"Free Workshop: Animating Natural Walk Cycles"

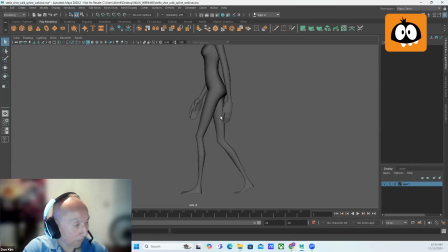(36:34)
And then again, looking at this back leg, from this pose, extreme down to the pass position, what's happening is that she's rolling off the tip of her toe, as you can see here, right? You don't want that foot just to kind of lift off the ground because then it's going to feel like it's being pulled up on string.
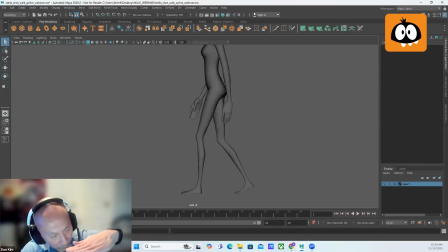(36:49)
You want to feel like there's pressure on that foot. So it's kind of rolling off the tip, right? And then here it's dragging back to the pass position. And then through here, because this is like the fastest point of the swing of the leg right through here, we can just flip the foot.
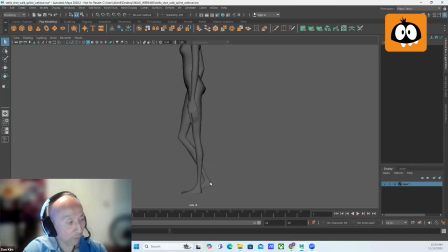(37:09)
And the reason why I'm flipping the foot is because I don't want to have the foot dragging or pointing down because then I would have to hike up the knee. I want to keep the knee as low as I can for two reasons. One is the arc, just kind of smooth out the arc of that knee, but also, like I said before, try to ease into the straight leg.
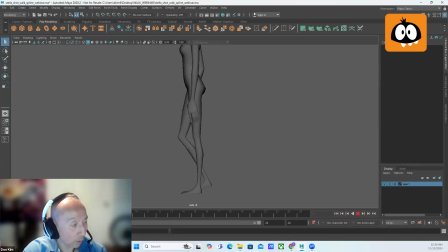(37:27)
So try to keep that knee low. And this is the two frames of straight. So you got frame 11 is straight and frame 12 is straight, right? I'm trying to slow into the straight leg. That's my goal. I want to slow into it so I can kind of cushion into it. I don't want it to hit that straight leg too hard because it's going to pop.
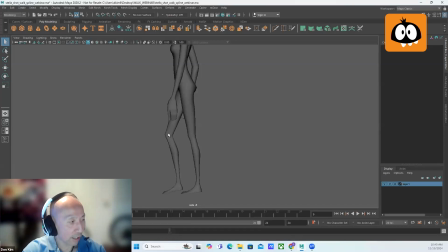(37:46)
So this is my extreme up pose, and you can see how the knee is low, and then that lower leg is kind of swung through a good amount. And this is my frame 10. This is the frame right before the first frame is straight, and you can see how the bend of that leg is very subtle because, again, I'm trying to ease in.
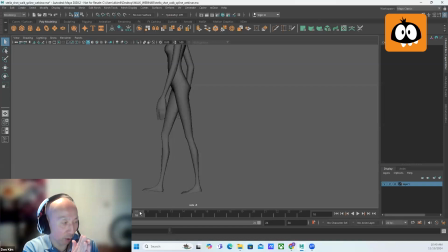(38:03)
I'm trying to close up the spacing. Remember I talked to you earlier about like smaller spacing slows it down. So I'm trying to close up that spacing so I can kind of slow it down a bit. Straight, straight.
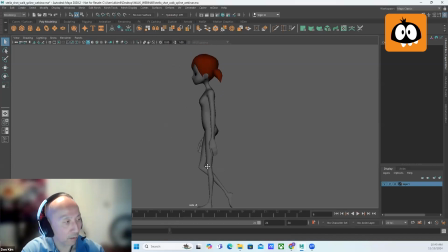(38:17)
So that's the logic behind the movement of that leg and trying to make that work. And there's a bunch of other things that you have to be mindful of with the legs, like the arcs of the knees and the ankles, and also just looking at where that knee is in space and making sure that the knee doesn't pop forward and pop back.
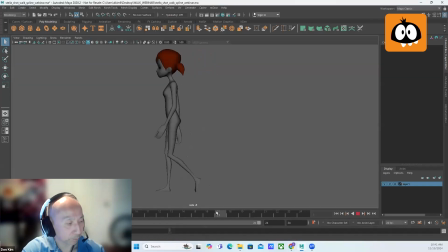(38:37)
Things like that. That's more like polishing and kind of splining because the IK of the leg has potential to pop. So you have to make some adjustments just to make sure that nice and smooth. Then we have like nice overlapping action in the arms. And looking at it from the front, you can see the weight shift.
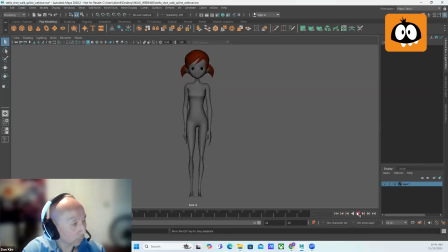So nice weight shift side to side, and you can see how the hips are moving.
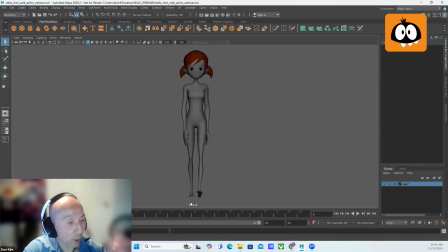(39:14)
The other thing that I didn't mention is just the movement of the shoulders. So you do have wide rotation in the shoulders, like the shoulders are moving relative to the arm swing, right? But there's also a little bit of tilt in the shoulders as well. So Z tilt. There's going to be a little bit which sort of opposes the tilt in the hips.
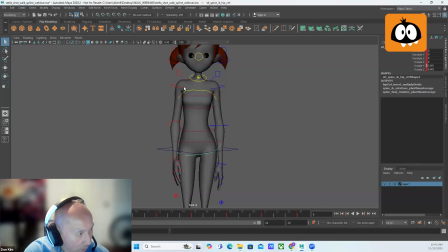(39:33)
So you can see here the hips are tilted up like this. So the shoulders kind of oppose that tilt just slightly. You don't want to have the same magnitude of tilt relative to the hips because it's going to feel like she's doing this, like there's too much movement in her shoulders, but just a little bit.
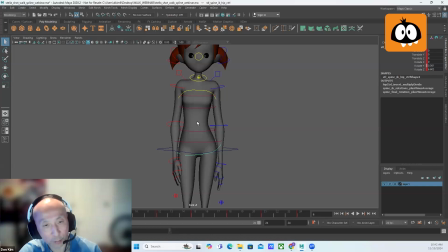(39:50)
It just helps with contrast and it also gives you a nice little curve in her spine. So her spine doesn't stay totally straight the whole time. So that's another thing you can add just to give it a bit more of a natural feel.
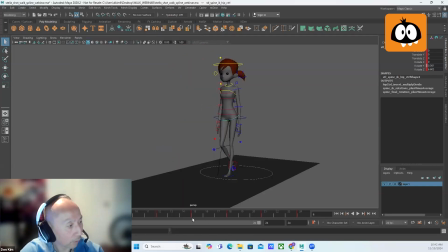All right. So that is it for my demo. So I'm gonna send it back to Bo for questions.
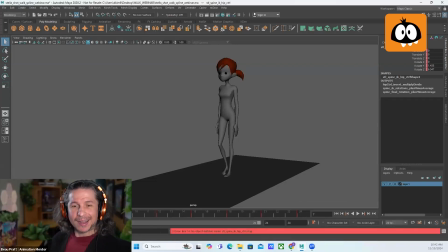(40:19)
Awesome. That was really cool. Uh, it's really cool to see how much life
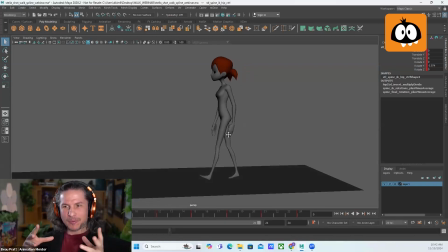(40:24)
comes in as soon as you go into splines and you get all that weight shift and those like those subtle hip changes,
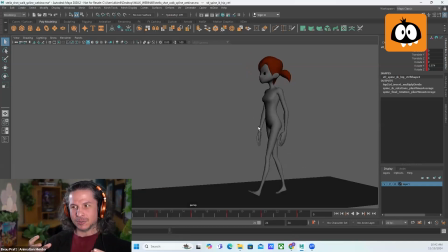(40:30)
how much that really adds to the not just the weight of the character, but the life of the character.